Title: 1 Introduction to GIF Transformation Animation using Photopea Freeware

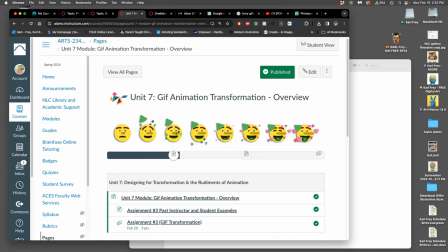4:08 But if it's a transformation, the frames can only go in one direction.
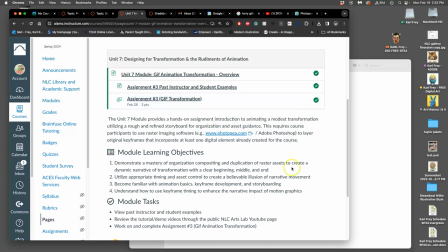4:14 The only thing you're turning in for this is the assignment, but there's a lot of aspects to it.
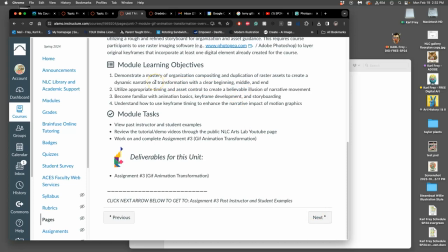4:20 Because we're introducing not just time-based media, we're introducing the idea of a narrative, of storytelling, because we're getting beyond just the single image.
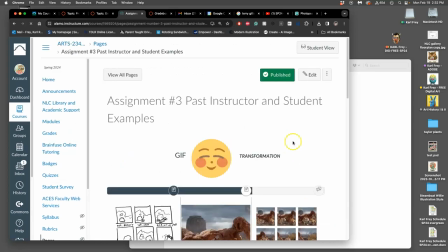4:31 And we have to plan for that storytelling. And the way we do that is through a storyboard sketch.
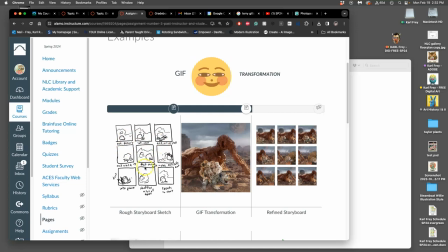4:38 So it's called a storyboard because it's mapping out the story. and it's going to be a very rough sketch but it's where we play with all the elements that are required for story and those elements are some sort of character a thing you tell the story through even if the character is
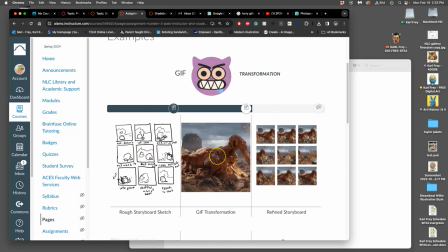4:56 in the setting itself right so if you want to show lightning
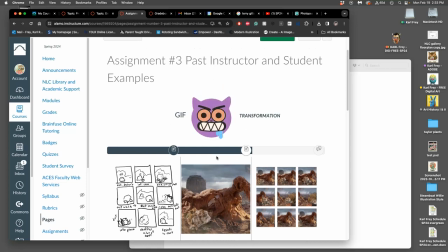5:00 striking your landscape that's going to spark your transformation how are you going to tell that story the lightning itself isn't the character because it's only going to be there for an instant The character might be a tree that the lightning hits and then sets ablaze. And then all the smoke billows from the tree and then it resets.
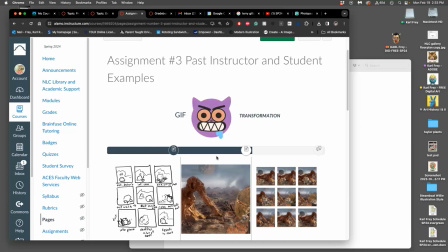5:20 And then the lightning hits again and then the tree gets set on fire again. So we're experiencing that lightning through the tree. The tree is the character. We're going to talk about setting.
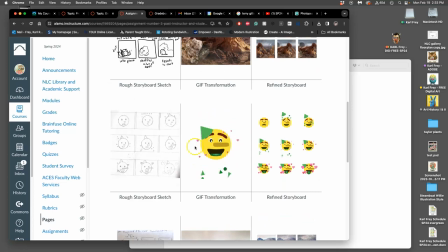5:30 Even when you have a blank setting, the setting is always there. It's always implied. It's like the movie The Matrix. Raise your hand if you've seen the movie from the late 90s, The Matrix.
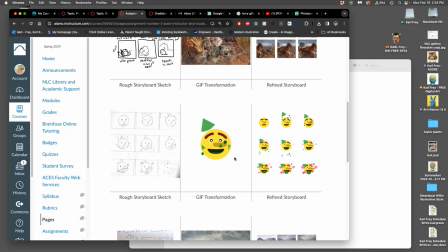5:44 Not enough of you have seen it. All right. But there's a scene in it when there's just a white setting. And you have your characters in just this complete empty white setting. It's called the construct. And it's like they're loading a video game character and loading it with stuff like weapons.
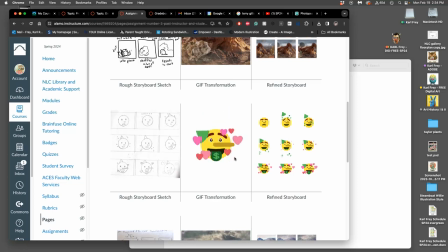6:00 Right? Even just that white blankness is a setting. Because we take whatever clues we can get to understand what it is. So in this example, we have this party hat that drops and this confetti. And so even though it's a blank setting, we feel like, oh, it's probably an interior and a party, right?
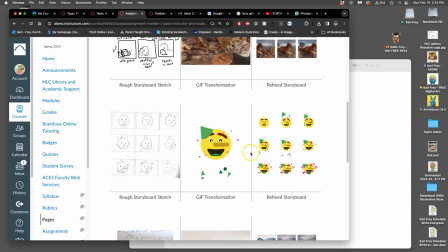6:20 So we make assumptions about the setting and you want to be able to use that for your story.
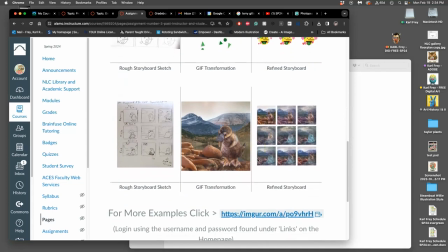6:25 And then the last thing you need for narrative, for storytelling, is the illusion of time passing. And the illusion of time passing is not possible in a single still image. I call it a postcard. What you need are sequential images to tell that story.
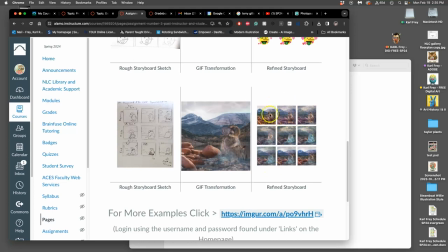6:43 So in this one, you have it kind of as a comic book here. And you can see how time passes as you jump over these gutters from one image to the next. And that's what we'll plan out in your storyboard. But when you actually animate it, you get to decide how much time you spend on each frame.
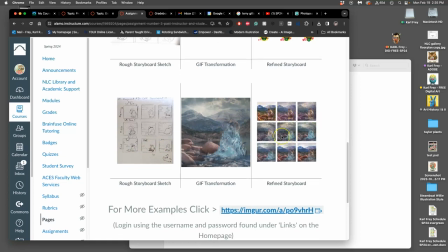7:03 You might spend a fraction of a second. You might spend several seconds like this one does. to show that kind of frozen state before it slowly starts to thaw, right?
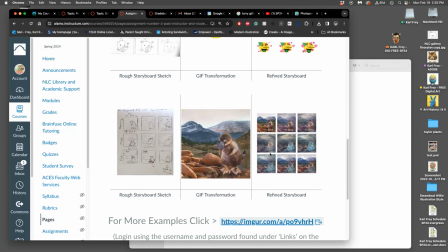7:14 So those are the three elements required for a narrative, character setting, and the illusion of time passing.
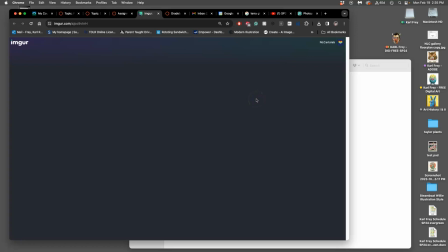7:22 For more examples, we can look at the Imgur. Remember, you can log in just using links.
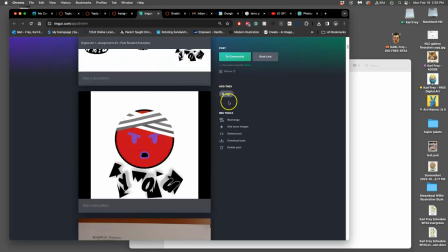7:29 But these are ones that students were proud of. I thought this one was pretty funny, adapting their emoji. So what's the transformation? the transformation is the change of color right
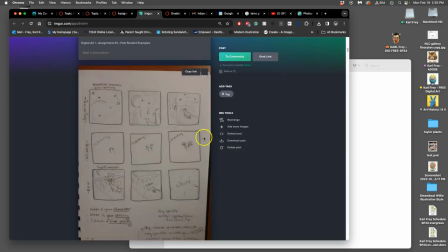7:42 here we have one that uses their character in their setting
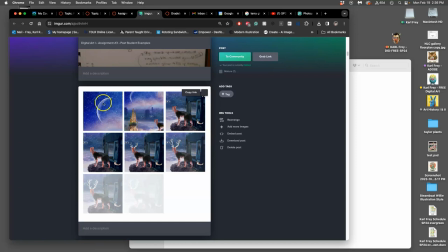7:46 and then all they're going to do even though there's some fancy camera moves going on is grow these antlers so show that their creature is transforming by having these antlers grow
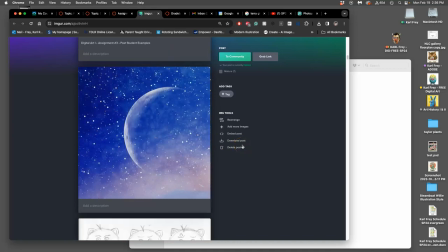7:57 and then they use the glowing of the antlers to reset the scene and you're not required to have it loop smoothly that's called setting to
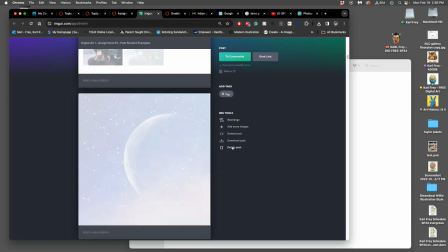8:06 reset but it makes it a lot more satisfying to watch over and over again if it resets itself smoothly so we'll learn how to do that